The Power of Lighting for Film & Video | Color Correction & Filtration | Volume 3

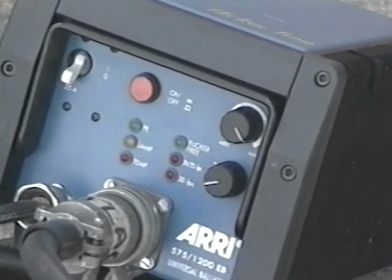1538s
And the lightweight magnetic power ballast is dimmable with little or no shift in color temperature.
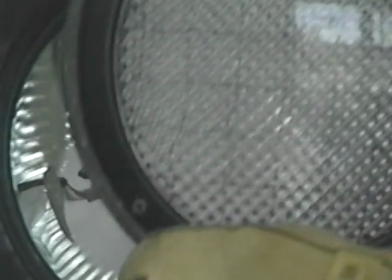1545s
This standard 1200-watt PAR is fitted with a wide-beam lens,
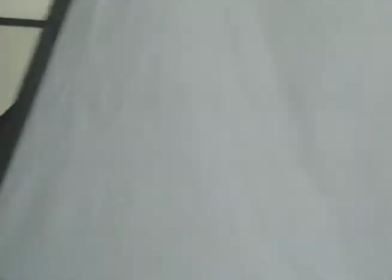1549s
and the Camera light bank is then attached to the instrument via the barn door holders.
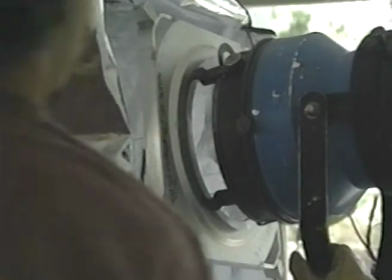1555s
The rear of this small quartz bank can be sealed up to avoid any spill light.
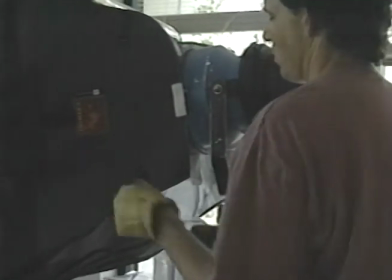1560s
The heat-resistant materials of this light bank can withstand the heat from up to a 20,000-watt instrument.
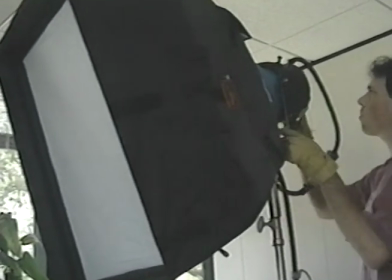1569s
The light is then raised on the stand, is turned on, and the light bank is angled over the edge of the camera frame line.
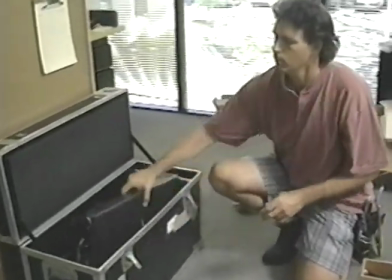1576s
For a separation light, Holshevnikov will use a 2-foot KinoFlow fluorescent light.
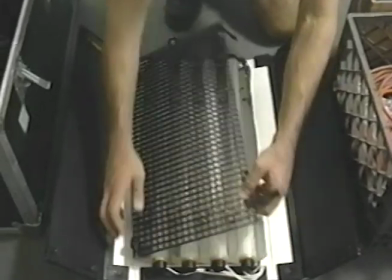1582s
Jamie pulls the 4-lamp unit from the carrying case and begins to pull the locking electrical connectors from the 2-foot-long tungsten balanced tubes.
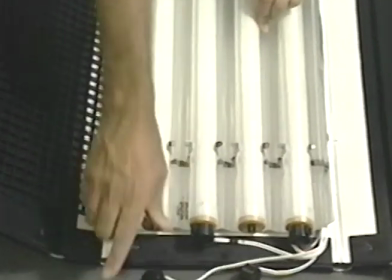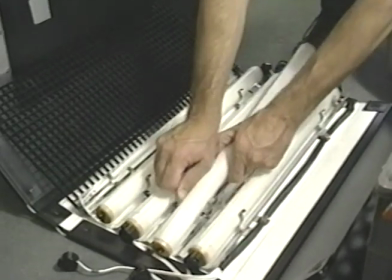1597s
KinoFlow provides both tungsten and daylight balanced fluorescent tubes.
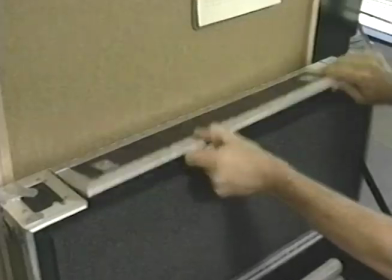1601s
The different tubes emit the same light intensity, and they can be mixed within a fixture.
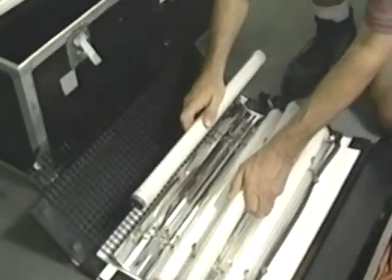1606s
The daylight tubes are marked with blue end caps. This light will be used as a separation or rim light,
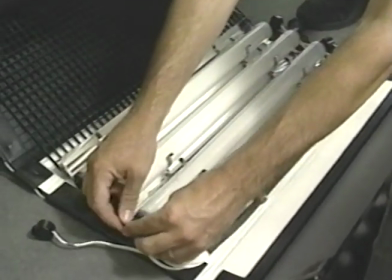1613s
and Holshevnikov will mix two tungsten lamps and two daylight lamps to create a slightly warmer color temperature for the instrument.
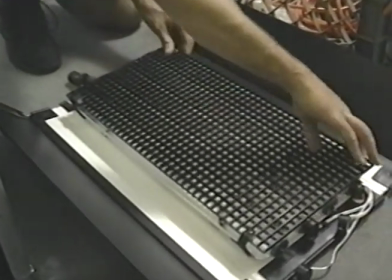1624s
The lamps are set, the light control louver is replaced, and the instrument is turned over to attach the mounting plate.
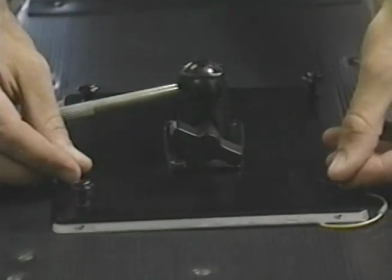1633s
Four sturdy plastic pins connect the plate to the back of the instrument,
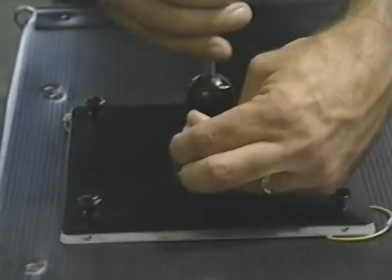1636s
and an articulated 3/8 inch spud is used to attach the light to the grip stand.
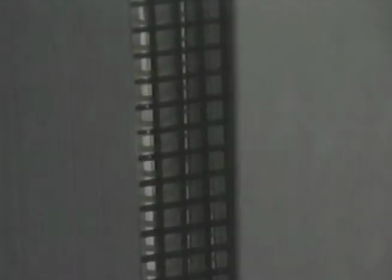1646s
With the light firmly set on the grip stand, the barn doors are opened and the instrument is connected to the power ballast with a head feeder cable.
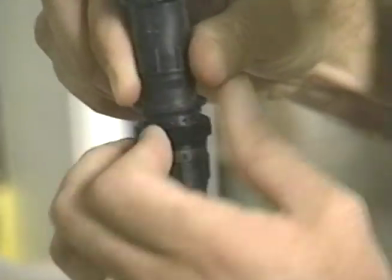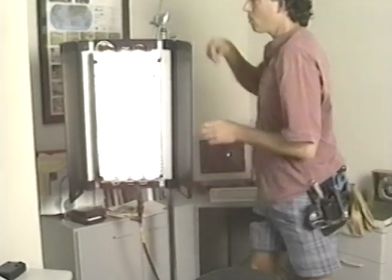1661s
KinoFlow ballasts are flicker-free at any camera speed or shutter angle.
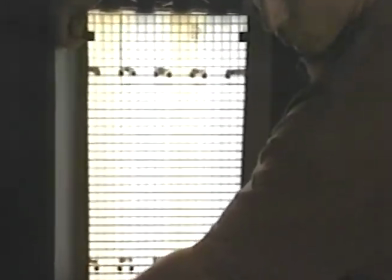1666s
This image of the four fluorescent lamps shows the two warm tungsten lamps and the two daylight lamps.
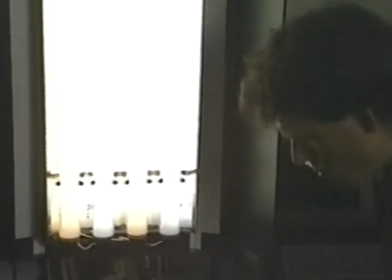1672s
For this shot, the light control louver is removed to slightly increase the output of the instrument.
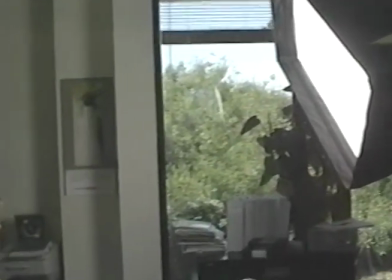1678s
With the two-light setup complete, Holshevnikov prepares to record the images.
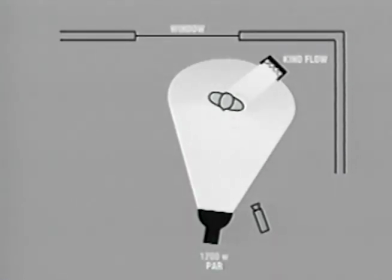1686s
A diagram shows the placement of the HMI PAR with the light bank and the fluorescent instrument relative to the subject in the window.
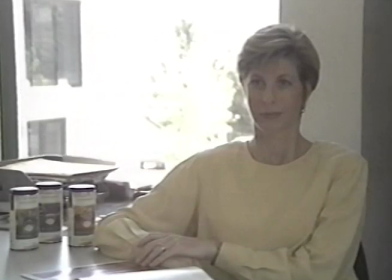1694s
The camera is balanced for daylight. The first image of our subject Meg shows the camera exposure for the ambient light in the office only. No lights are on, and the camera iris is set to wide open. At this exposure, the window area is severely overexposed.
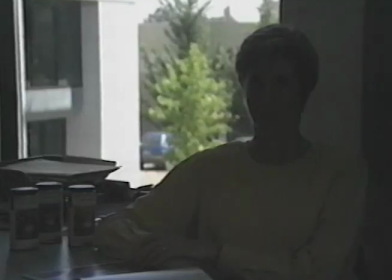1712s
By setting the camera iris for a proper daylight exterior exposure, we can see the interior of the office and our subject are little more than a silhouette. The camera is set at F8.
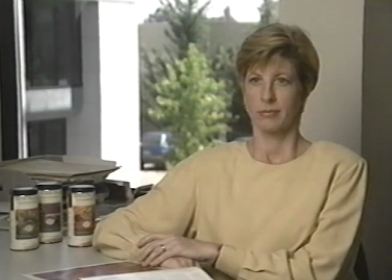1724s
By introducing the light from the main light source, the light level on the subject now matches the exposure of the window area. Using only a single 1200-watt HMI PAR provides enough daylight balanced light to easily match the brightness of the window.
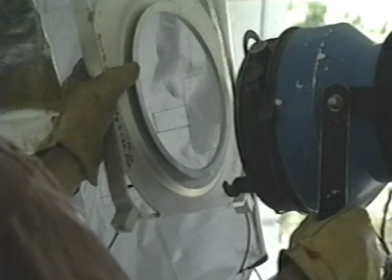1740s
This HMI light pulls only slightly more than 10 amps of power, so it can be plugged into most office outlets.
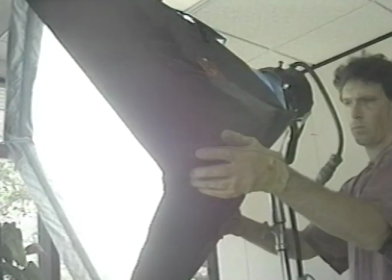1747s
The addition of the Camera light bank increases the size of the main light source and provides a softer, more natural-looking light quality on our subject.
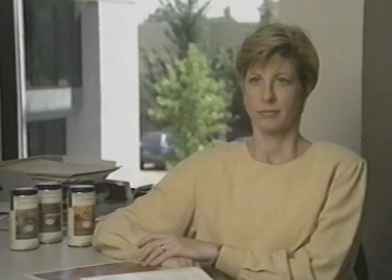1756s
Due to the placement of the light bank, no fill light is required.
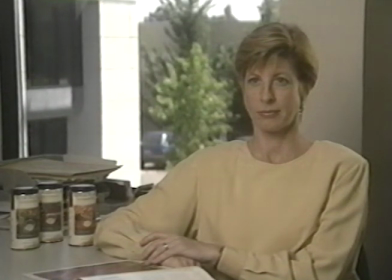1760s
Turning on the KinoFlow fluorescent fixture with the mixed lamps provides a slightly warm separation light on the left side of Meg's face and hair. The lighting is complete using only two lights and no correction or neutral density gels on the window.
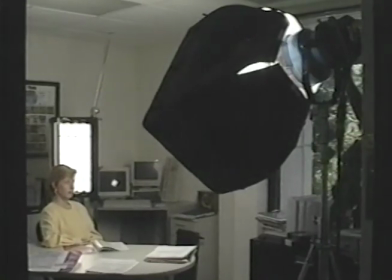1775s
The use of HMI lights is an ideal time-saving method for lighting daylight balanced interior spaces.
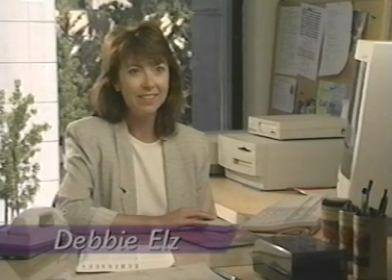1783s
Another efficient method of lighting interior window shots is with fluorescent fixtures.